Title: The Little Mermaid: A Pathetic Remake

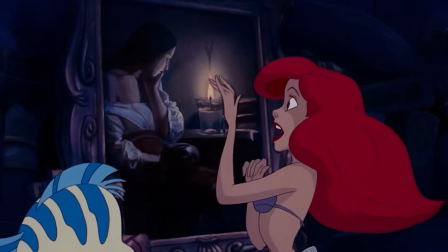(28:30)
You can see and infer here that she's excited about these things, showing the needs of Flounder and whatnot,
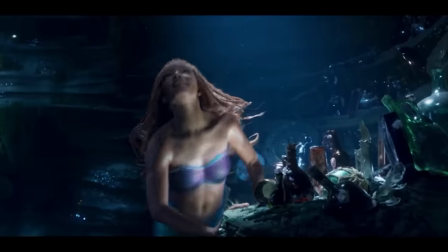(28:35)
where in the remake, the direction shows something else that lacks in that very emotion and acting.
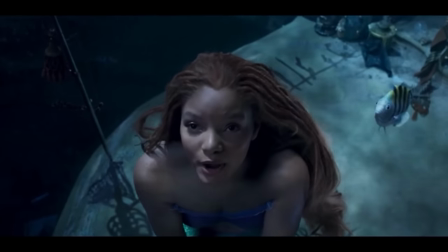(28:43)
In this version, she shows Flounder the same thingamabobs but now done in a very tired way.
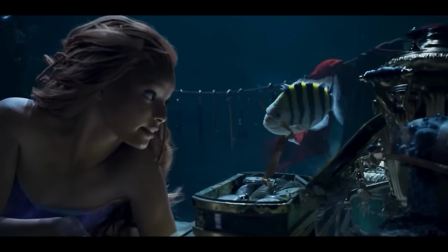(28:48)
Like, look, I got this man, isn't that enough for you? That type of expression.
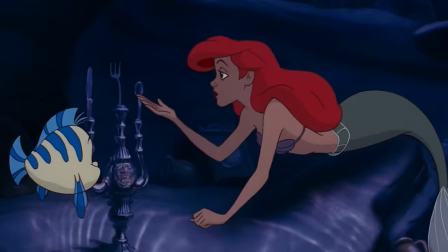(28:52)
Instead of the original being overall excited for having things that really don't mean much to us overall as utensils and whatnot,
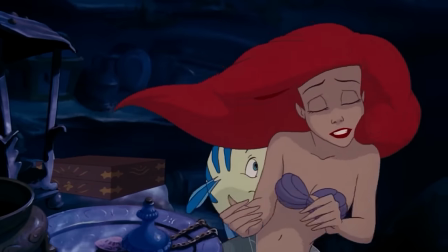(28:58)
and then said again that no one would actually notice when she hunches down and looks up wanting more.
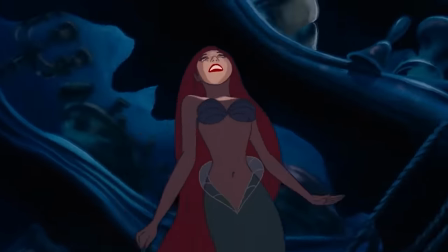(29:03)
The animation just shows you more details to how she actually longs for this, rather than the remake elongating this unnecessarily to show off her skills in the singing department.
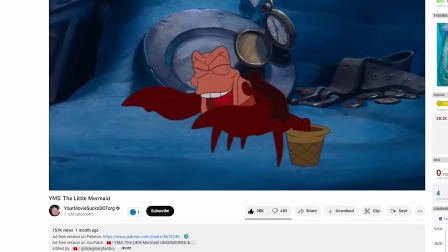(29:11)
Because, in a point brought up by Your Movie Sucks in his review of this very movie, there's just a clear emotional moment for Arrow to do when she sings to be a part of her world.
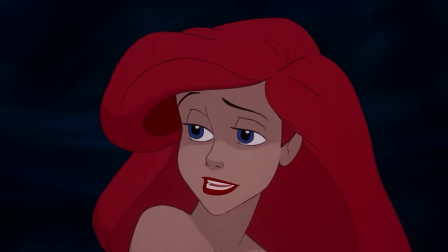(29:20)
How in this part she stops singing, but also speaks the lyric.
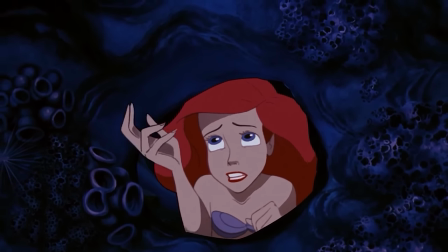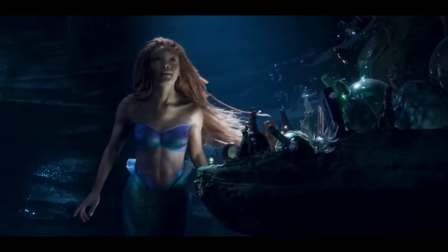(29:29)
It shows how much she longs for this in her emotional state, but it's also ruined in the remake by how much they wanted Halle to show off her singing,
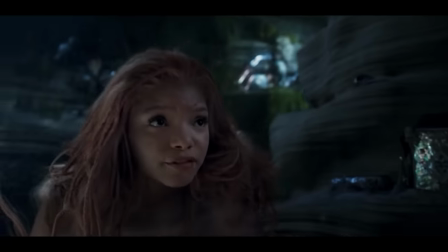(29:37)
elongated this moment that ruins the emotional state expressed to the audience.
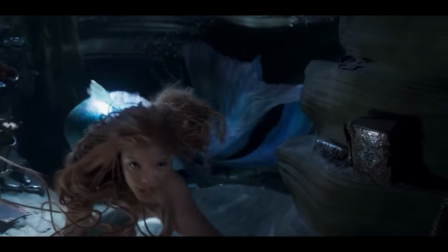(29:43)
And although most people wouldn't actually mind or notice this because they like her singing,
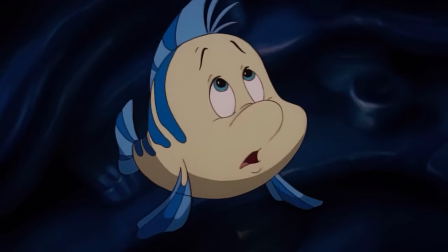(29:48)
knowing this fact alone really ruins that moment that shows what she's actually going through, instead of acting to show what she's really feeling that she can't attain,
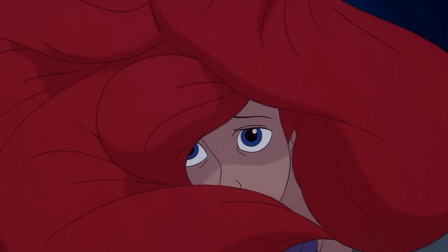(29:55)
is covered off by this Showa Afi singing that really doesn't understand the point of why it's being conveyed in the first place, the stuff you need to do in musical theatre. Something that actually Howard Ashman himself actually intended when you see the footage of him directing Jody to how he actually wanted the song to be performed in his own lyrics.
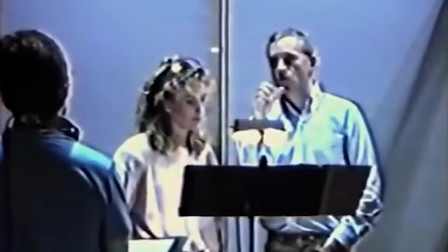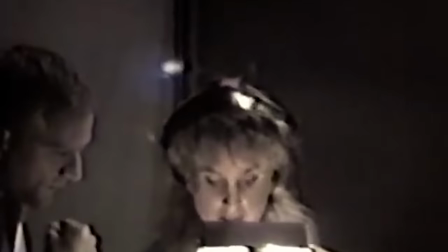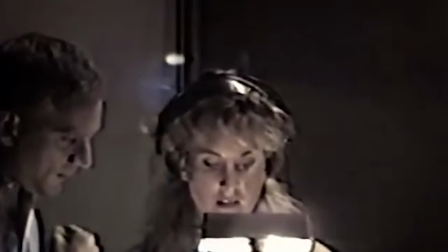(30:23) Okay. I wanna be where the people are, what would I give if I could live out of these waters.
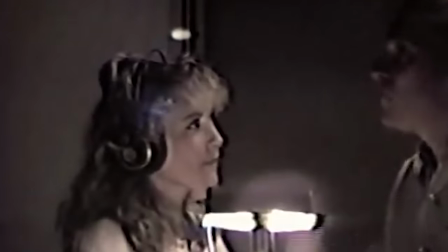(30:32) Intensity is better than, what would I give, is better than noise.
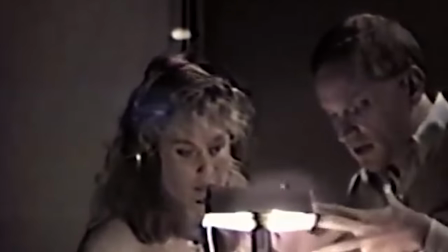(30:38) Yeah. But you're not doing it at the moment. But it's inner intensity. So even more, not as singing, basically.
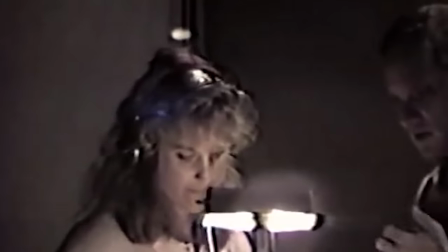(30:44) Use less voice and more intensity. Just get in on yourself. Get yourself in the place you want in the big emotional scenes.
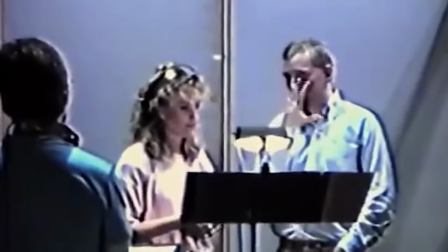(31:10)
This footage shows us the clear direction that he wanted the song to be performed and how it was in the final product that we all see,
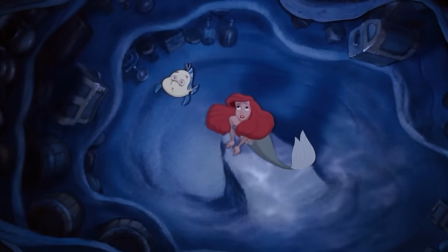(31:16)
how he was telling Jodie in these clips to how he wanted the feelings to be communicated for the character from the heart compared to how it's just
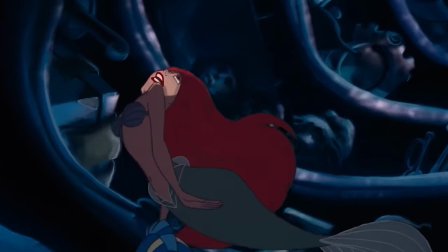(31:22)
clearly singing in the newer version. The reason everything was built up this way in the film is because that is what Howard intended in the first place to how Ariel and her character was,
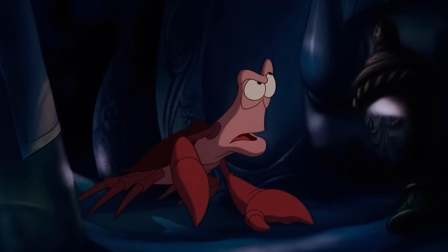(31:31)
rather than singing because it's a song. Because it's more than just that, his lyrics were intended for something greater in the moment for Ariel's character and they forgot that point.
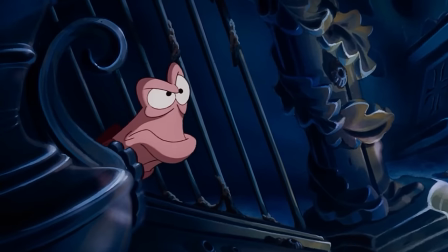(31:40)
How everything in song flowed cohesively to how she was feeling especially when she says Wandering Free in both versions.
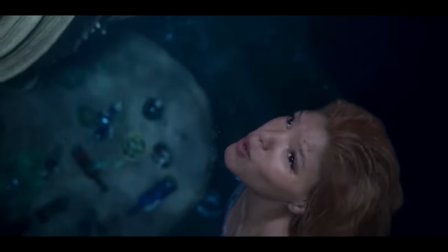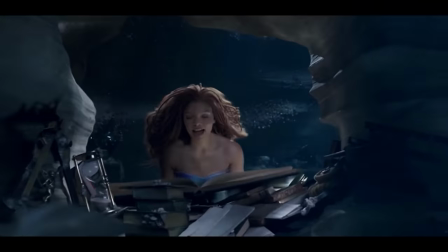(31:54)
This is also something that clearly shows the lack of skill or direction to how these two were actually developed,
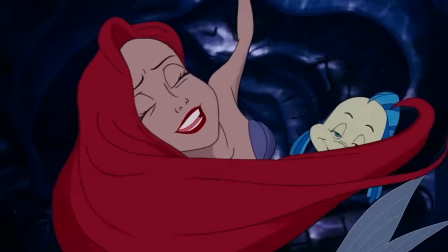(31:59)
how the animated one paused to speak but also flowing well with the song to how they tried to do that, but her acting just wasn't good enough and caused it to pause abruptly,
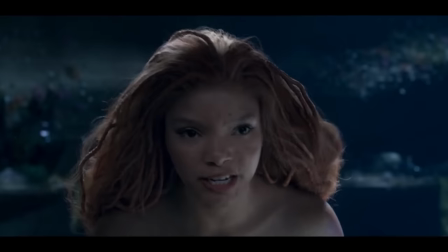(32:07)
how it really chokes you out of the moment by how she just sang Wandering Free because they wanted to capture what the original had without actually knowing why they did it at all,
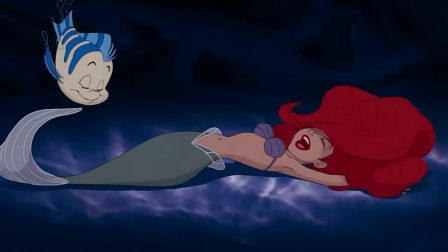(32:16)
focusing more on the singing aspect rather than the acting aspect that is supposed to supplement that moment.
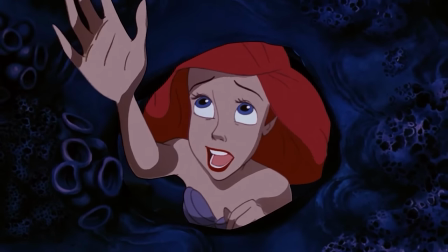(32:21)
You are supposed to focus on how the character is actually feeling rather than how the song is actually being performed,
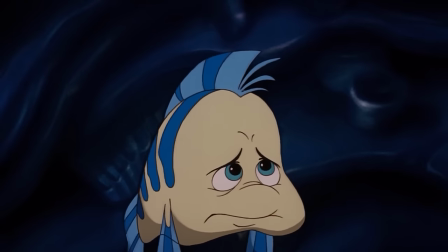(32:27)
and if you don't do that, then you don't have the emotions that are supposed to drive the story forward,
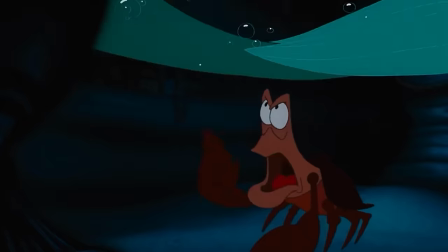(32:31)
the moment where she gets curious about what is happening going up to the surface again.